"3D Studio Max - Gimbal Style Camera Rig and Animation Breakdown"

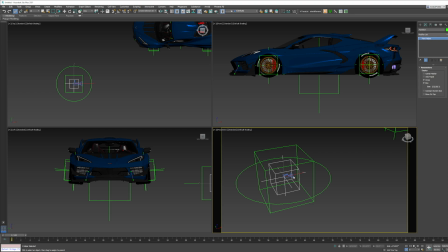4:10 So, what we're going to do is take this camera and link it to this point. And now what we're going to do is take this point, link it to this one, and this one, link it to that one. Now I have misspoke, and the reason why I say that is I have,
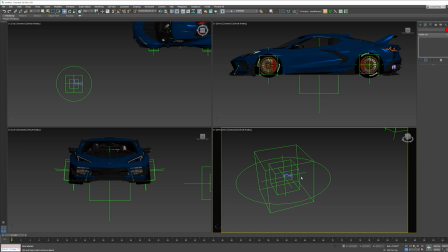4:29 even though that's how it is in real life, I've changed it up based on my personal workflow and what I like. So I actually use the center point for the forward and downward tilt, and I use this third point as my counterclockwise and clockwise motion, which is this thing in real life right here.
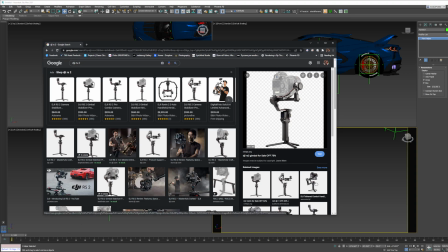4:47 So that way I could tilt the camera just like that at the end.
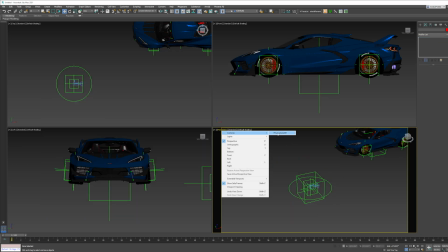4:50 And I will show you right now how I do this and what makes it work for me.
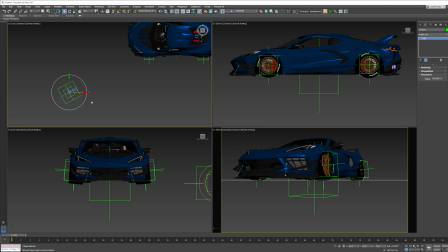4:56 So let's say we are doing an animation for Instagram reel or whatever, and we want to come in aggressively to the wheel. This is ADV1 wheels, and let's say we want to promote the wheel brand. So first things first is I like to see the motion path so I can see visually how things are moving.
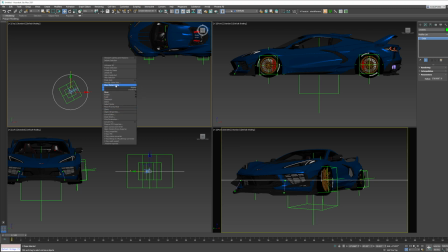5:13 So you select your shape, right click, and just click show motion paths. So I'm going to do auto key. I'm going to create a key at frame 0. I'm going to go to keyframe 5 and just come in really hot into the wheel.
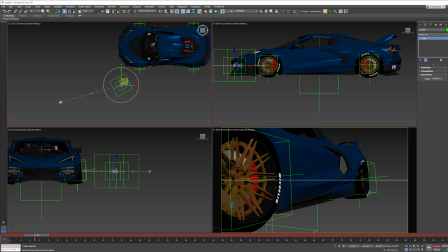5:27 Just very aggressive. And you can see this stepping, these little dots. Because of how big the gap is, this means it's moving really quickly. I can't really explain in terms of mathematics or logic. This is just when you do it enough, you get to have a good feel of how the separation affects the time, if you will.
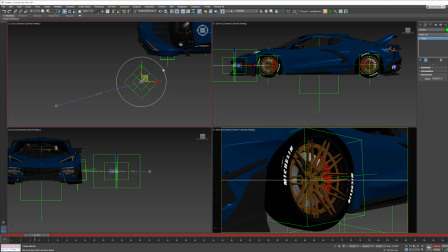5:47 So that's the first thing, is I moved my circle, my big outer circle, in as if that was holding the camera. I moved it in and I rotated it a little bit counterclockwise to have focus at the wheel.
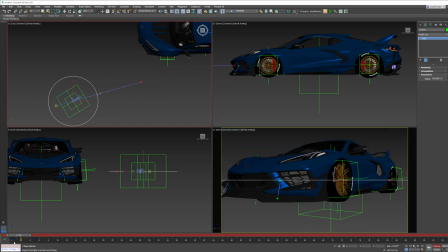6:00 So here we are, we come in. So now this motion, if I was to press play, it feels a little quick. While it would be very aggressive motion blur, I feel like it's a little quick, so I'm just going to select this last keyframe, just drag it out a couple frames.
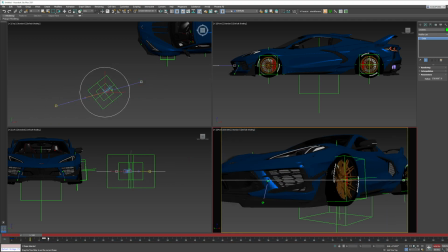6:15 And keep in mind, we do want this to be a fairly quick motion because this is the introduction, not the actual motion. So we come in this way,
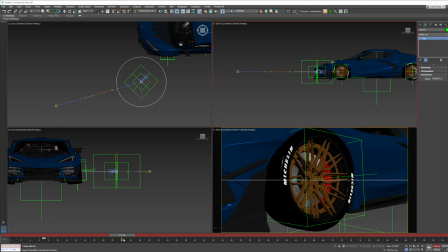6:25 and then what we're going to do is skip about 24 frames from this frame and just kind of keep coming in, but slowly.
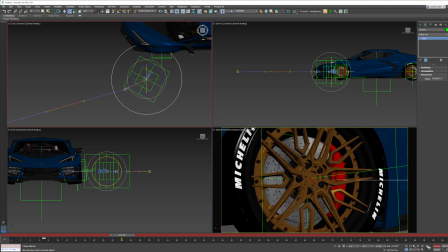6:35 And as you can see, as we do this, see how the dots are a lot closer than these? This is just a little reference of timing and how the pacing is for the motion. So now I'm going to press play. There we go. Come in, get in real close,
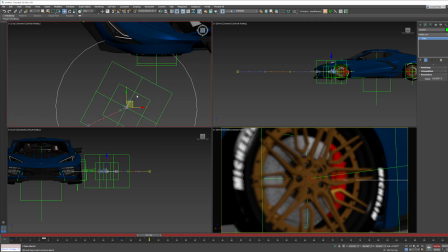6:53 and then we're going to go to like frame 30 and really just smack right into the branding, just like this.
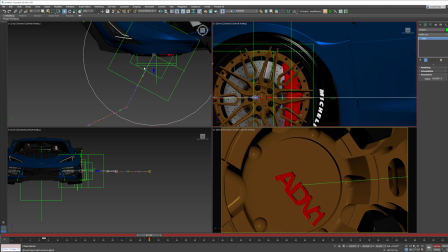7:01 There we go, and we're going to lift it up some. Just like that.
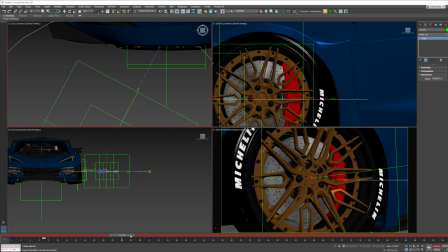7:07 All right, so that is our first move for the animation, let's say.
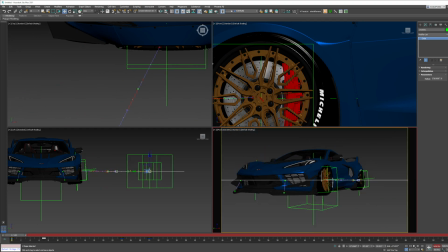7:14 All right, I don't mind that. So the next thing we want to do is think about this in real life.
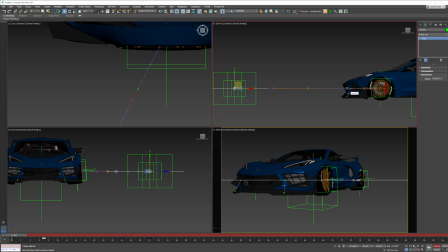7:20 So in real life, if you were to do this kind of motion, you would do it at one constant speed. You would not be doing what we're doing here, coming in fast, then slow, and then fast. You would not only hit something with your camera, but it would be really hard to get a good sense of pacing this way, and your camera will be shaking all over the place.
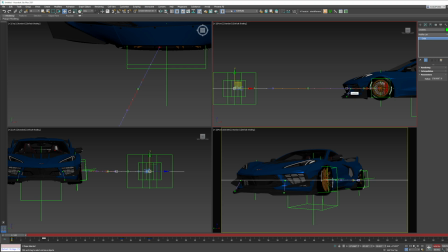7:39 The stabilizer won't even work that well. So what you want to do is, in real life, have one smooth walk, one smooth motion, and then you time remap it in post. Now, in 3D, while you could do one motion and then time remap in post, but from my perspective is these are render times that I'm trying to avoid.
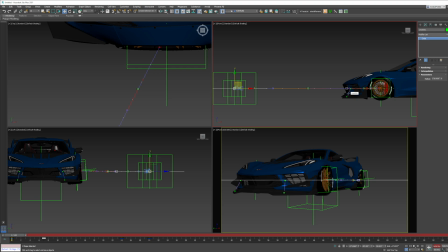7:57 So if I could just do that time remap kind of deal in 3D naturally, I'm going to go for it. So this is why I'm bringing that point up. In real life, you won't really go in a perfect linear shape like this. Everything's going to have kind of like a little tilt to it.